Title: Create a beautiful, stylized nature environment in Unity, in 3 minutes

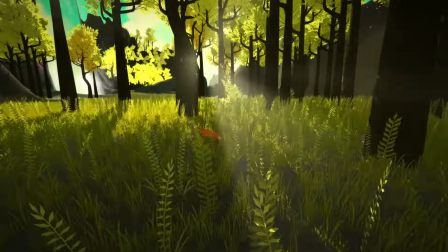This is the very first thing I made for my game The First Tree, which is actually the second level of the game, and I call it the Chartreuse Planes.
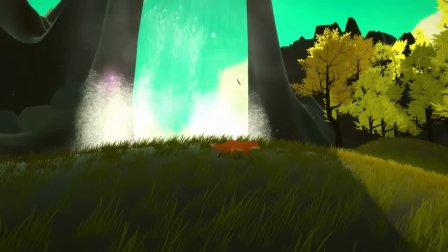And like a lot of things, I started it off with a reference photo that I really loved.
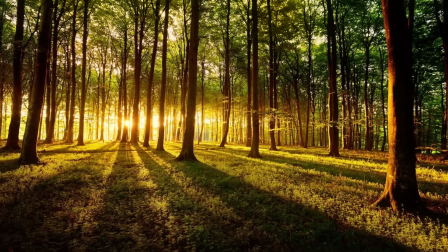I just loved the contrast, and the colors were a perfect backdrop for the fox, so this was the feeling I was trying to recreate in Unity.
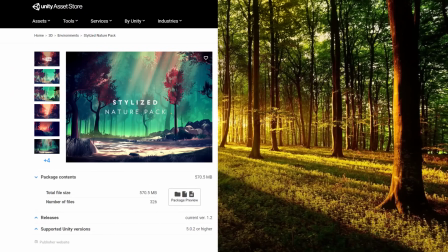And to save even more time, because there's a lot to juggle as a game developer, I used the stylized nature pack and the forest animal fox asset from the Unity Asset Store.
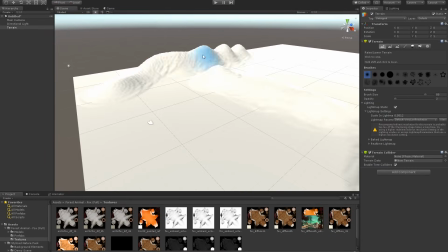And I'm going to show you a really quick time-lapse of how I made this environment.
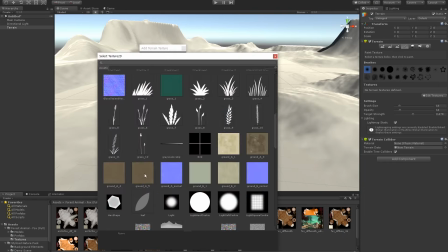The first thing I did was modify the ground texture to match that dark brown found in the reference photo.
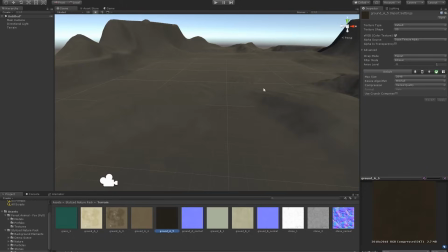I also messed with the terrain shader and found a metallic shine which looked cool.
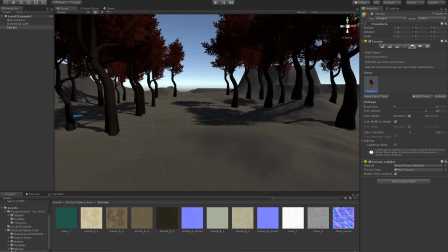Next, I placed some trees using the Unity Terrain Editor and tried to match that bold yellow on the leaves.
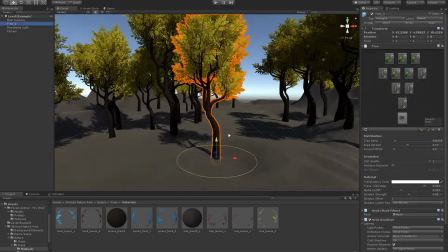With this specific environment pack, I could actually change the leaves inside the Unity Editor. but normally you have to take a texture into Photoshop to modify it.
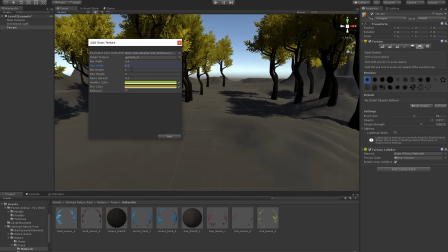I did the same thing with the grass texture. I changed the color to a type of golden wheat so that the dark ground would peek through occasionally.
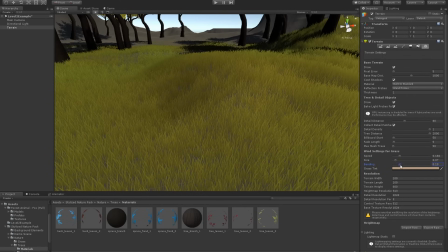Underneath the trees, I would decrease the grass density, but in the fields it was mostly golden grass being moved by the wind.
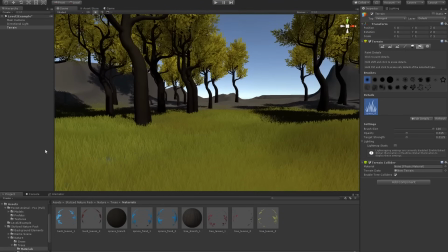Unity does the hard work of adding color variety to each plane of grass, which adds contrast in color.
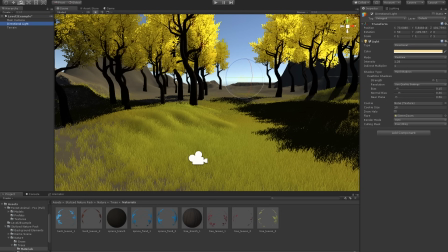After I was satisfied with the trees and the grass, I played with the directional light so that the strong shadows would be cast on the ground.
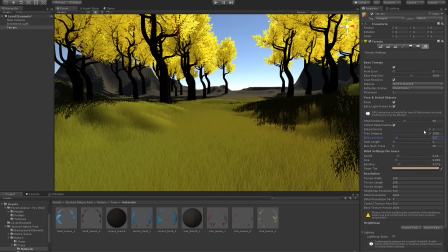There are sliders for shadow darkness and light intensity, so I just experimented until it felt right.
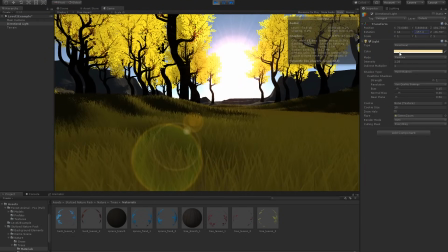I also added a lens flare, which seemed to annoy some people online, but I loved how cinematic it made it feel.
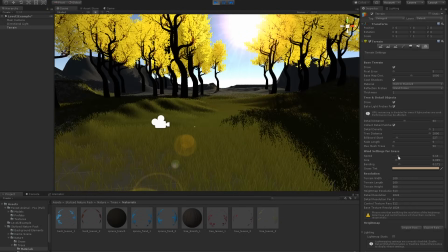Next, I knew I needed some clouds in the distance, but I didn't have time to paint an entire skybox, so I went to, you guessed it, the asset store.
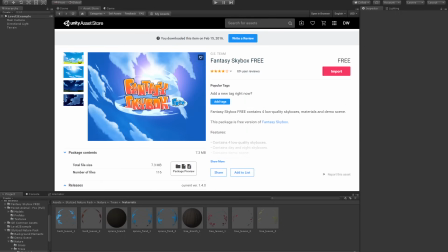I actually found an amazing free asset called fantasy skybox i imported that and adjusted
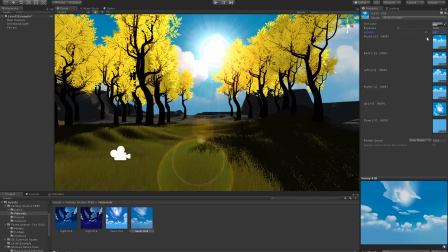the tint setting i thought a complimentary color to the fox would look great so i went for an emerald green
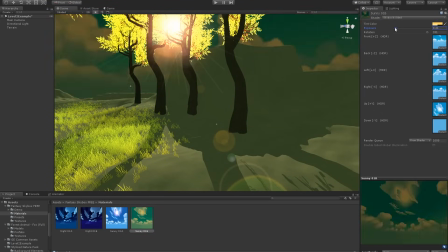i remember thinking how nice it was that the emerald green worked so well with a bright yellow it was just something that worked by accident like a lot of creative work
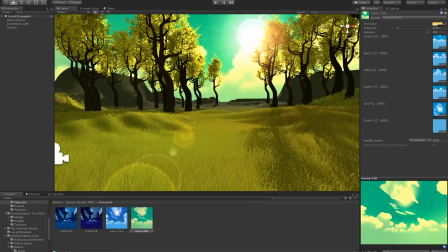next were the fine detailed touches which actually added a lot to the scene in retrospect especially with the minimalistic art style i
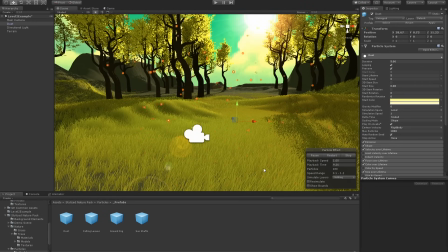added some air particles which came with the pack added some falling yellow leaf particles which emitted from the
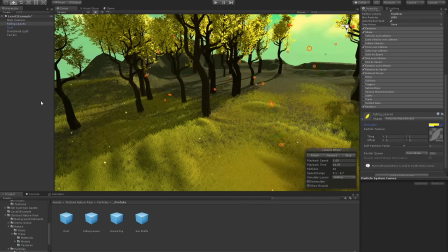trees and also some sunshaft particles near the trees as well to imitate volumetric light.
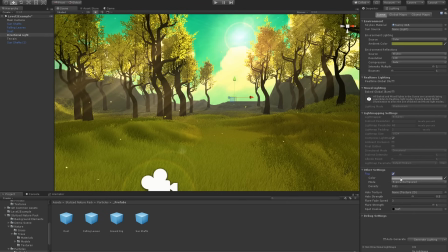I added some fog to give the impression of atmospheric haze, then went to the camera post-processing filters for some final touches.
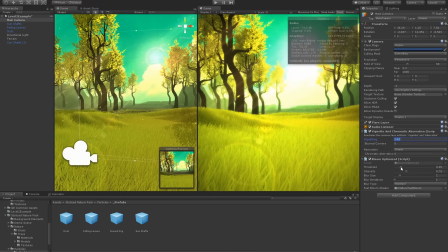I added a vignette, a bloom, and a sunshaft effect.
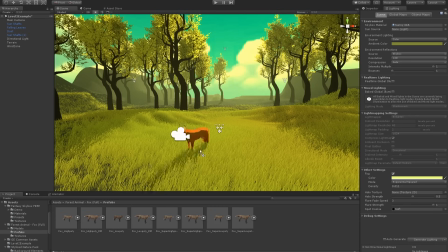And there we have it, the second level of the first tree.
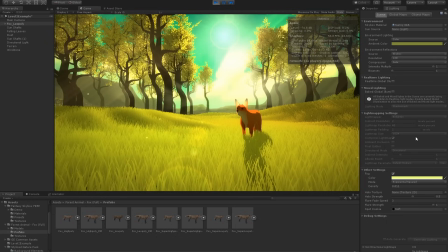Maybe it's a bit overwhelming seeing all the work done at once, but remember for you it doesn't have to be one of five levels. You have an entire environment and a striking art direction ready to use. You could start and finish an entire game using this level alone. The amount of time you saved by leveraging stock assets is astronomical.
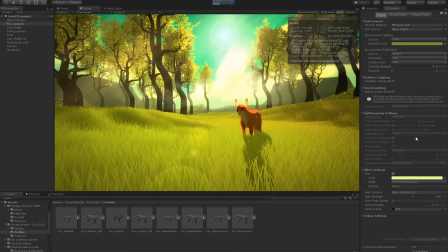I know making a game can be overwhelming, but remember to ask yourself, how do you eat an elephant?
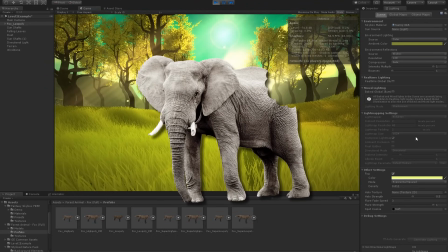One bite at a time.